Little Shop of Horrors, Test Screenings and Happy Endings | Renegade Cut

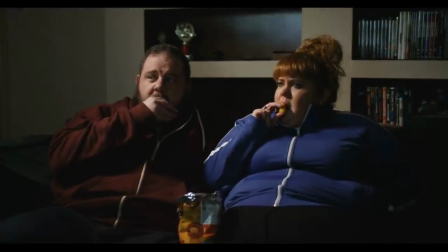4:15 Test screenings are meant to judge the reaction of the so-called average person,
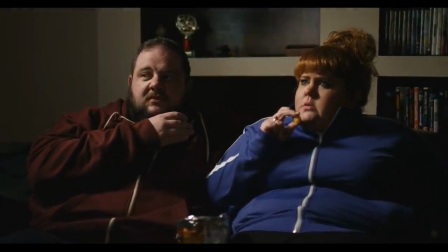4:19 but why can't the average person handle an ending that challenges them instead of giving them instant gratification?
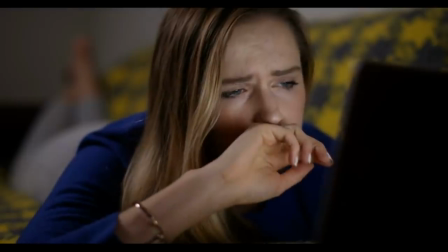4:27 Research shows that watching tragic or sad movies, or dramas with downer endings,
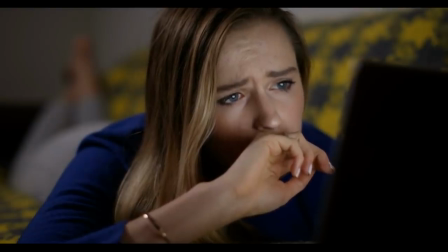4:33 or even comedies with downer endings can actually make people happier because it calls attention to the more positive aspects of their own lives.
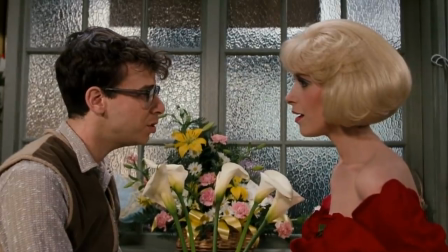4:41 It tends to make them reflect on their own lives and their own relationships. Seeking only immediate pleasure is called hedonic.
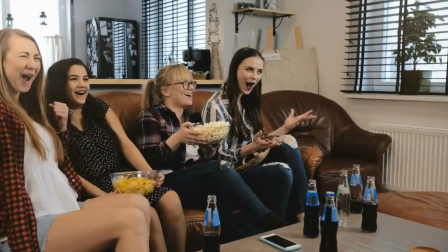4:50 Seeking truth is called eudaimonic. Test screenings judge solely on the hedonic scale because they have a narrow goal – getting
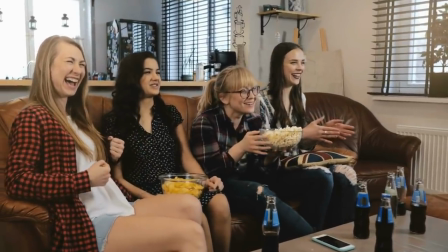4:58 audiences into theaters to spend money and then having those audiences recommend these movies to others.
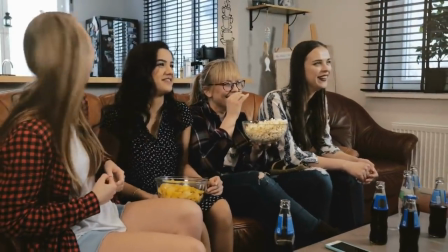5:04 However, this conceptualization of entertainment as a purely hedonic experience,
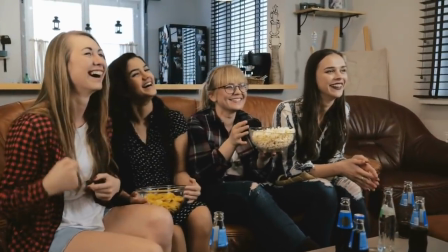5:09 while compelling, ignoring, ignores successful films that primarily make us sad. It does not explain the full spectrum of motivations for entertainment consumption.
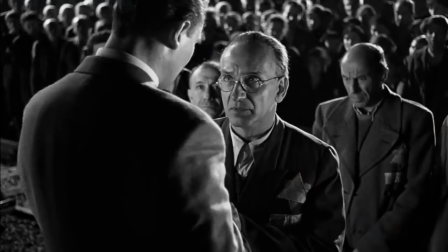5:18 For example, from a hedonic perspective,
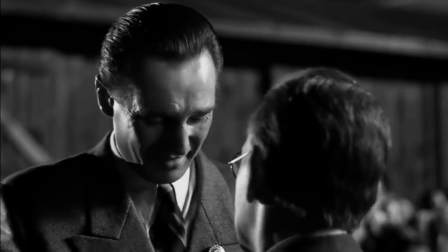5:20 entertainment research would be hard-pressed to explain why audiences voluntarily exposed themselves to devastating movies like Schindler's List or Titanic,
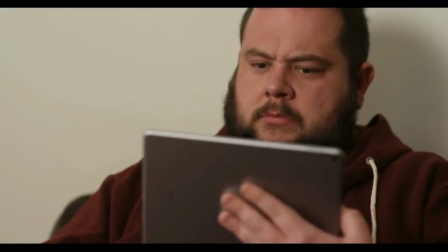5:29 both of which were highly successful. Psychologists have identified many eudaimonic rewards of watching depressing, stressful, or even horrific stories.
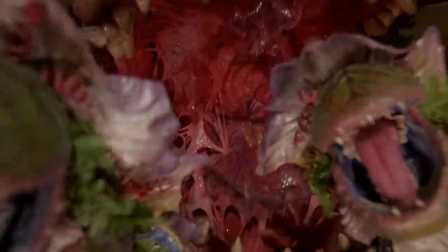5:38 Eudaimonia is a term coined by Aristotle that defines the meaningfulness,
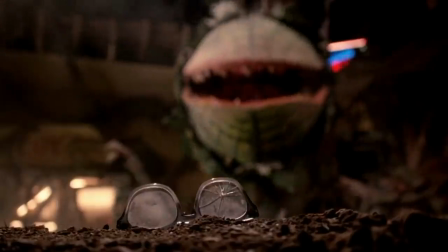5:44 insight, and emotions that keep us in touch with our own humanity.
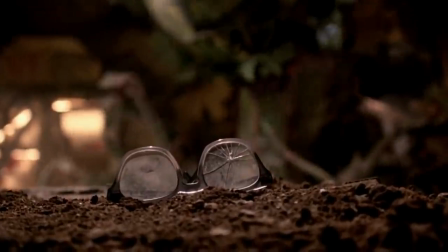5:48 Aristotle believed that happiness was not related to short bursts of euphoria like seeing Seymour and Audrey live happily ever after in the suburbs.
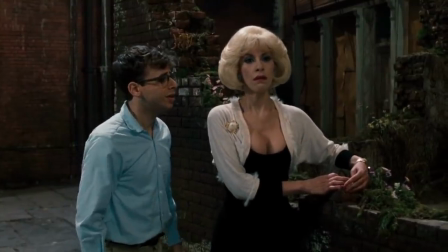5:57 It's far more related to virtue of character and striving for human good,
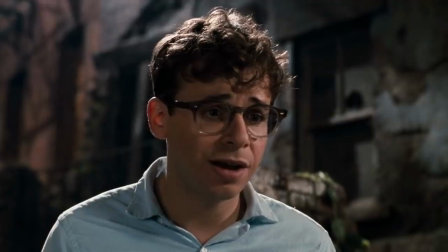6:02 which is what the director's cut ending to the film is about. it's a lesson about trying to be kind and compassionate to people in the face of temptation to be selfish.
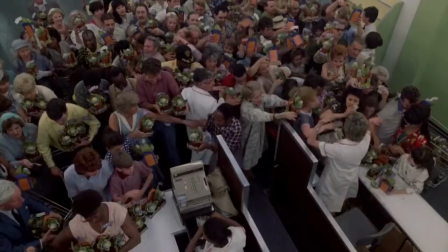6:11 Seymour faces consequences to his actions in the director's cut, and according to the choir, the same story played out across the world with the same results.
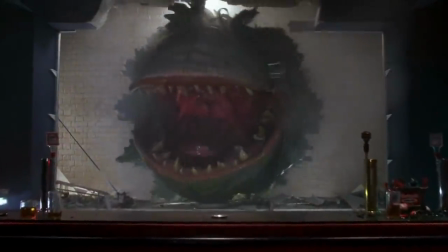6:20 There is a kind of entitlement in believing we deserve to see a happy ending for the characters we've grown attached to. Happy endings in our own lives are marketed to us. We are told that we'll all have successful lives, – somewhere that's green.
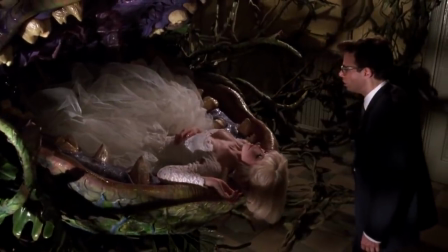6:35 The director's cut ending to Little Shop of Horrors shatters this entitlement.
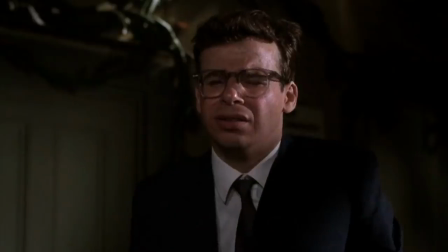6:40 Audrey is eaten and does indeed go, somewhere that's green, like in the song, inside of Audrey too.
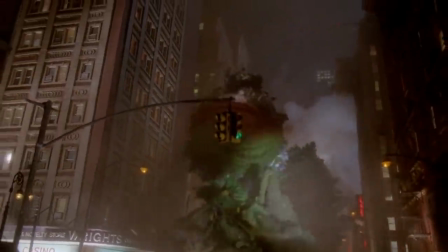6:48 It's not just that the director's cut ending is more satisfying and visually more spectacular,
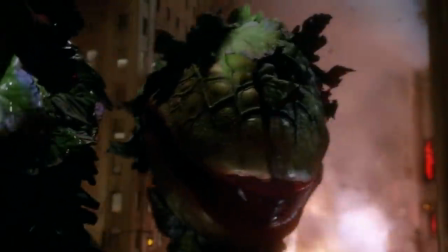6:53 it's that it actually fits the themes of the film that were built up in the first two acts.
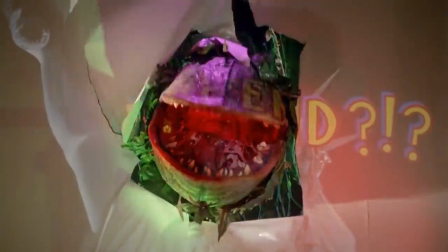6:58 The film itself is a commentary on happy endings, which made its fate at the hands of test audiences all that much more painful.